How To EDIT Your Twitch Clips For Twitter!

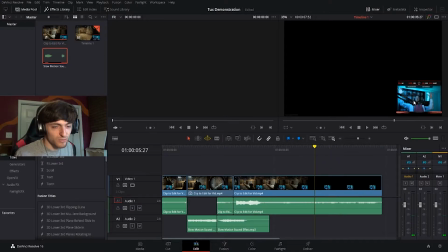[8:14]
I think it'd be funny if there was some sort of like police thing here where he's like getting arrested or something, because that's what it looks like. I also was thinking of adding like a text being like, I promise I'm not hacking or something like that.
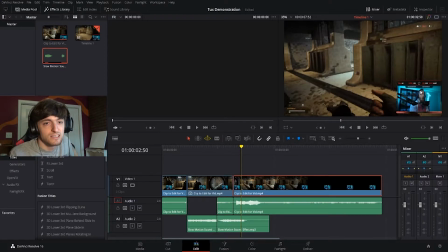[8:25]
So maybe we can make this kind of a minor zoom, and I'll explain what that is. And then for the next one, we'll have like a full face zoom.
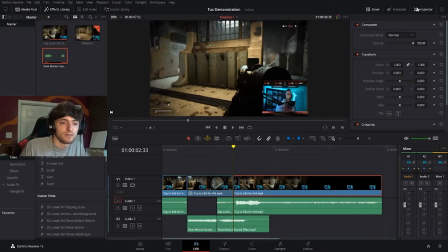[8:32]
For what I was talking about with the minor zoom, we want to go into the inspector. All right, so we have this part selected, the oh my part.
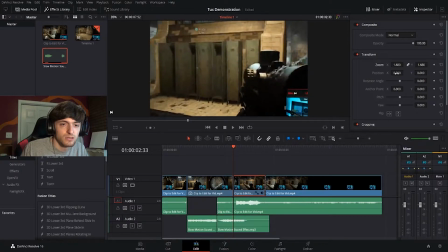[8:39]
We're gonna do just a little bit of a zoom, so we're just gonna zoom in a little bit, and then we're gonna move over here and then over here.
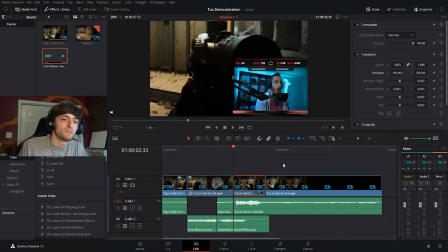[8:48]
So the reason why I call this a minor zoom is because it's not fully on his face, but it's closer to his face, so it gives that effect of being closer, and it makes the eye go to his face cam,
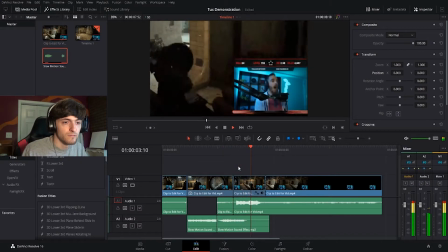[8:57]
but it's not covering up the whole screen. So next we go into the arms.
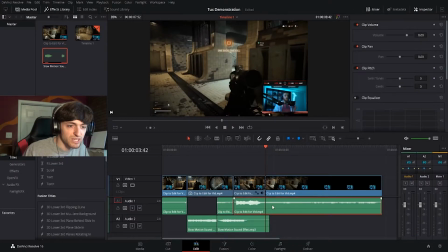[9:03]
We could just cut out just a little bit of this so that he's beginning the process of doing it. So let's cut here. That's just showing like the action of him putting his hands up. So obviously for this part, I want to have the full zoom so we see the full effect of him.
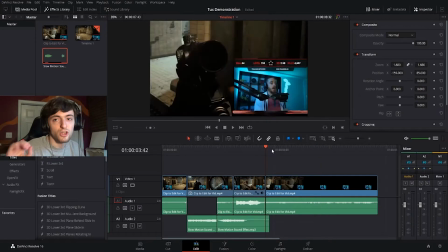[9:17]
Plus there's nothing on screen to look at anyways. I don't know how long I want it. Just long enough for people to be able to read the text that's gonna be next to his face.
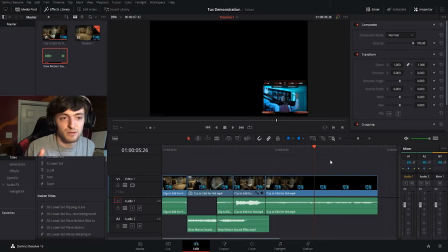[9:24]
Something that I like to do is just like say the text that I'm gonna be putting there just out loud as if I'm reading it. I promise I'm not hacking. Okay, so that's basically how long it took for me to read it. So now we're gonna delete the rest of this because it doesn't matter. We want the clip to be as short as possible so that it can fit on Twitter.
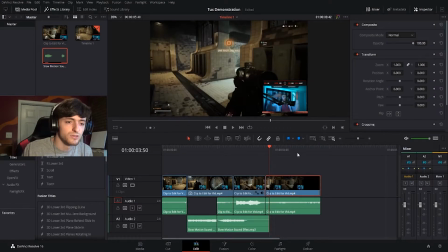[9:43]
So this part is gonna be the full zoom. This whole clip is selected.
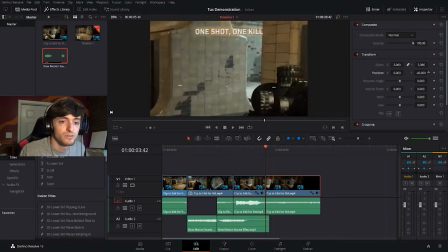[9:46]
We want to zoom in pretty far here and then position it down to where his cam is.
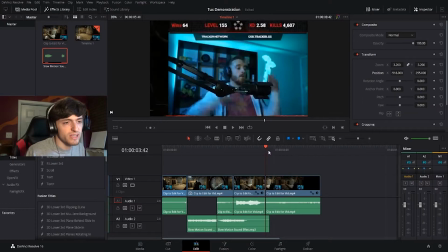[9:52]
Just to make this a little bit more dynamic since he is moving his arms, I think what I'm gonna do is I'm going to set a keyframe on the end of this for both the zoom and position. You have to make sure you do both because it's gonna be a little wonky if you only do one of them. So then we go to the beginning of this and we're gonna make it just a little bit zoomed out.
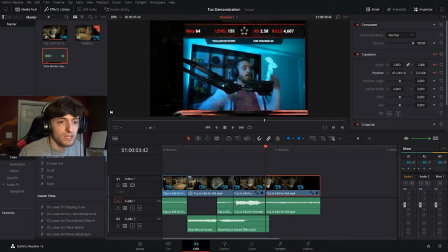[10:08]
So this isn't gonna be the full cam, but it is a little bit zoomed out so that we have that motion. We want it in the corner just so none of the black screen on the outside of the actual video shows. That way it just doesn't show during the zoom. So that should be at the end. That takes up the full screen.
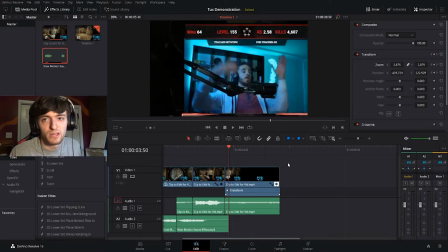[10:24]
Cool. And maybe we can have the text move a little bit as well. All right, so we're gonna drag it on the timeline there.
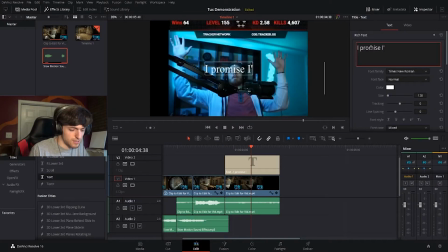[10:29]
I promise I'm not hacking. All right, we definitely want it to be outlined as well. So we need the stroke option and it's already on black, which is good.
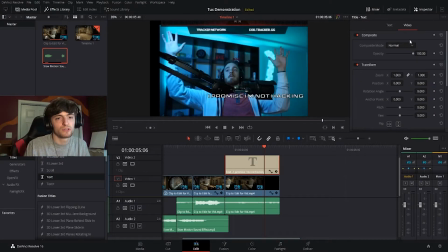[10:41]
All right, yeah, so we're gonna have the size of the stroke at 1. To make this move a little bit, we're going to go into the video section and just try to do the same thing that we did before.
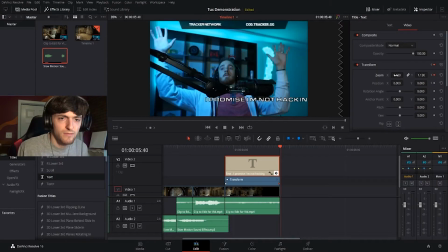[10:50]
So we're gonna add these keyframes. So we're gonna have that zoom effect happen again.
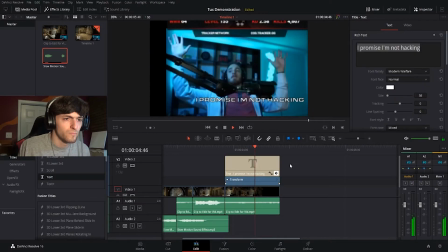[10:55]
So let's see what that looks like. Cool. So it kind of moves with him. I do want to fix that font because we can't see the I'm. So this exact strategy we're going to be using for the small intro we're going to make for this.
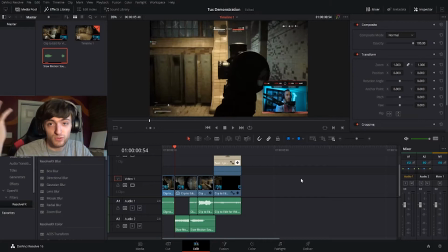[11:07]
Because when you're scrolling through Twitter, sometimes videos autoplay. And so we can add something that will like catch people's attention and then go into the actual content itself.
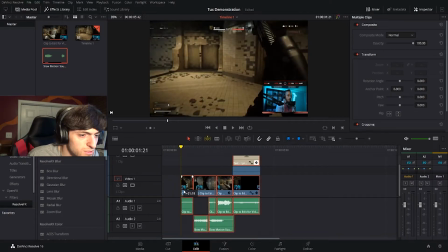[11:16]
We're just going to drag all of this a whole second here. So now I have all this room to do stuff with.
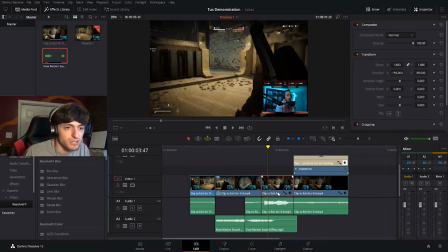[11:23]
So what we can do is take a screenshot from his reaction here because we're gonna have a talking bubble, a little speech bubble.
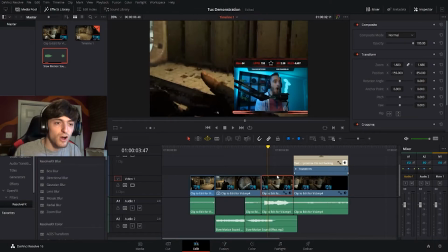[11:30]
We wanna make sure that he's like talking, making some sort of talking, and so we can have the speech bubble showing that. If we want this shot in order to be able to put back in the timeline, we need to go over to color, right click it, and then grab still. We're gonna right click and then export. And we're gonna save it.
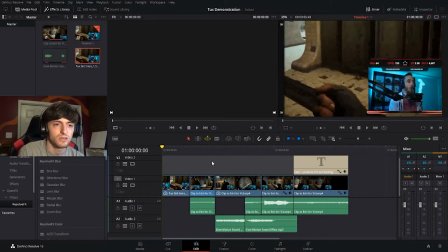[11:48]
Now we have that, but we want to slowly zoom in to that.
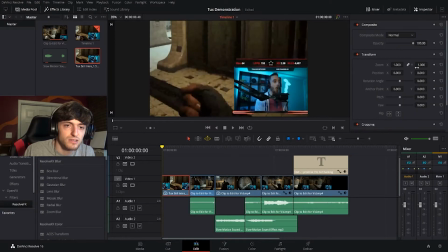[11:53]
So what we're gonna do is we're gonna go back into our inspector, set these keyframes, go to the end, set a couple more.
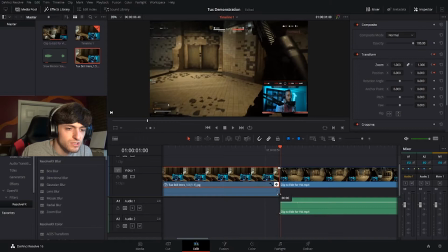[12:00]
This is the weird thing. I think what we have to do is move the keyframe just a little bit before the end here so that we can actually see what it's doing, because in this frame, it'll just show us what the next thing is. Don't know why it does that.
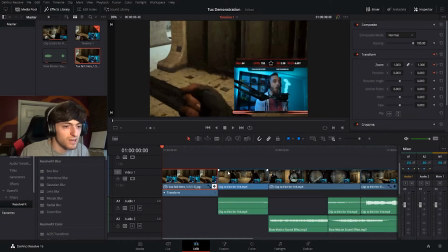[12:13]
It's pretty much consistent for every editing software. Just be careful of that when you're moving it and it doesn't seem like it's moving. It's definitely looking at the next frame for some reason. This is where you want to start.